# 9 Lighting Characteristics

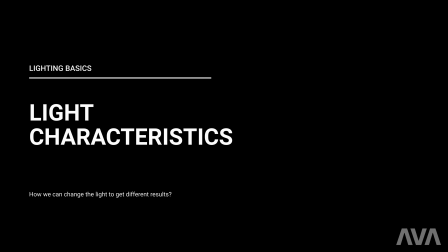0:05 We already discussed the types of lighting. Now, it's a good moment to talk about the light characteristics. It's important for you to understand how we can change the light to get different results. The first one, and the most basic, is intensity. It refers to the strength of light.
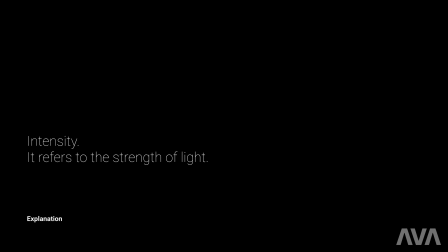0:23 It's the most easy to understand characteristic.
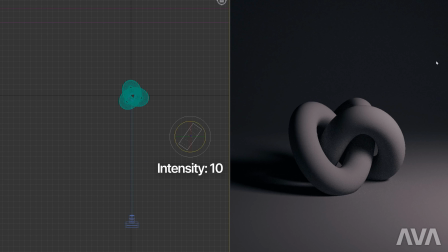0:26 Lower values mean that the light is less bright, while higher values will give you more intense and brighter light.
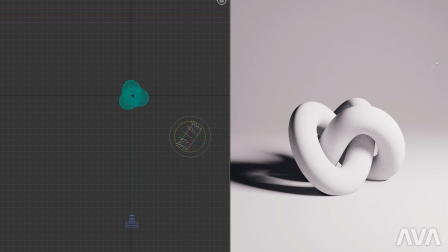0:33 The intensity of light affects the light in many ways.
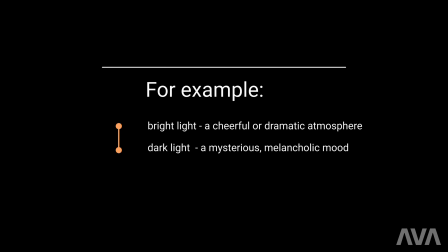0:36 For example, we associate bright light with a cheerful or dramatic atmosphere, while dark light is more mysterious and melancholic.
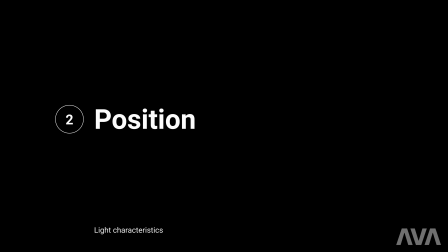0:44 The position of the light relative to the object makes a huge difference.
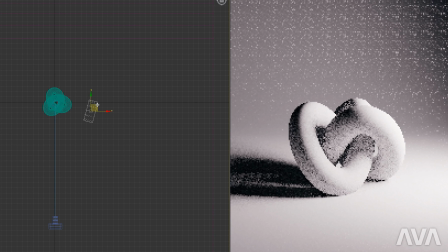0:49 Obviously, if we position the light closer to the object, the image gets brighter, but also sharper.
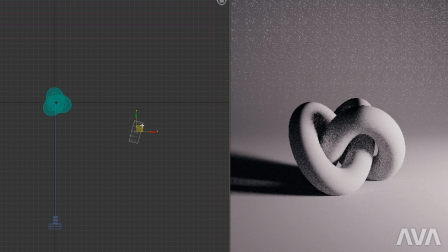0:56 And the opposite. If you move the light further from the object, the lighting is darker and softer.
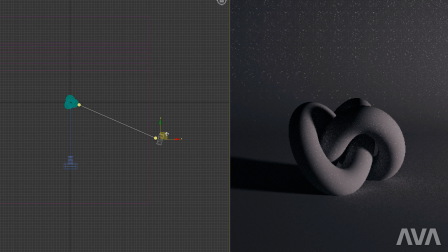1:02 The distance between the light and the subject affects the softness of a light source, so the further away from the object, the softer the light is. We can position lights with different angles relative to the subject. The direction of light can shape the object and space in different ways.
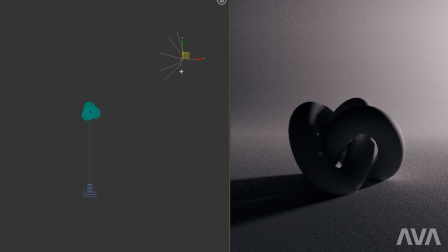1:17 If the light hits the object at some angle, for example 45 degrees,
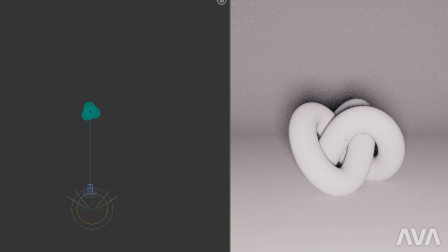1:22 the shadows are visible and we can notice the image's depth. Object depth is also visible. We have very bright and very dark areas. If we position the light straight from the front, the subject looks relatively flat.
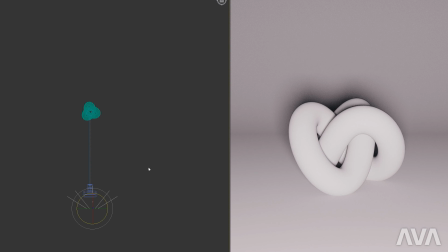1:37 This lighting makes the object lack details, as there are no shadows and depth created.
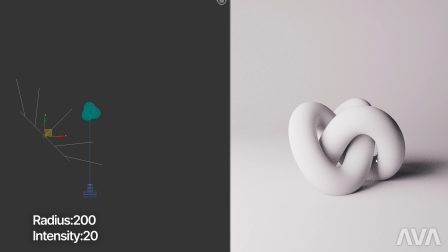1:43 When we light the subject from behind, the object appears dark and we can see only its silhouette. Same lighting with totally different results. Light can be soft or hard, and we can control it by the light size. The larger the light source relative to the subject, the softer the output.
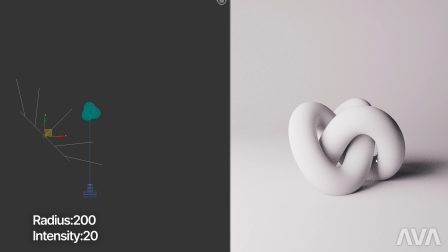2:01 Soft light creates a smooth transition from light to dark. In photography, it typically is created with the use of a diffuser. However, in 3D software, there is no need to do this, as we can change the light's parameters, making it bigger and less intense.
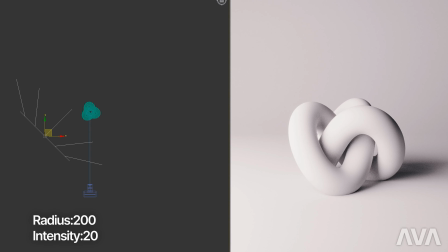2:18 Hard light instead is harsh and directional and casts strong shadows and bright highlights.
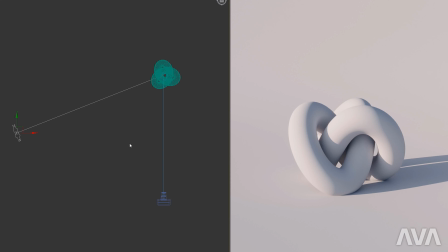2:25 In nature, direct sunlight gives sharp shadows, although it is a huge source of light. It happens because of the enormous distance of the sun from the Earth, so the sun becomes relatively small.
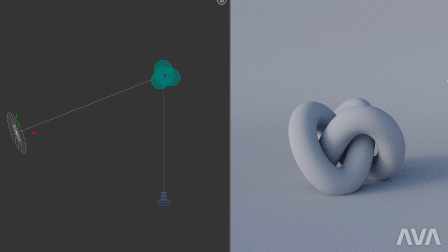2:38 However, on an overcast day, the sunlight is diffused by the clouds, and the sky becomes a huge soft light source. Most light sources don't emit purely white color and have a specific color temperature expressed in kelvins.
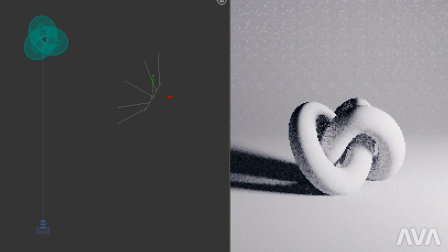2:54 The lower the value, the more warm the light is.
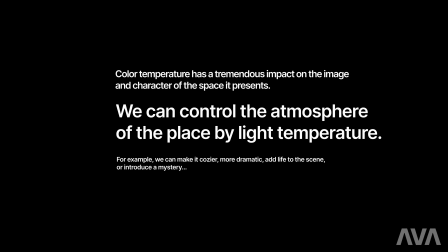3:00 And the opposite. Higher values will make the light colder. Color temperature has a tremendous impact on the image and character of the space it presents. We can control the atmosphere of the place by light temperature, for example.
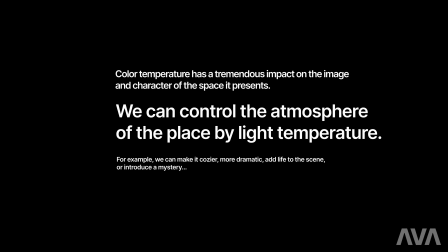3:16 We can make it cozier, more dramatic, add life to the scene, or introduce a mystery. The real art is to combine these various color temperatures to create phenomenal scenery in the image. The combination of the light is a challenging task, but if you understand the basics well, it will become way easier.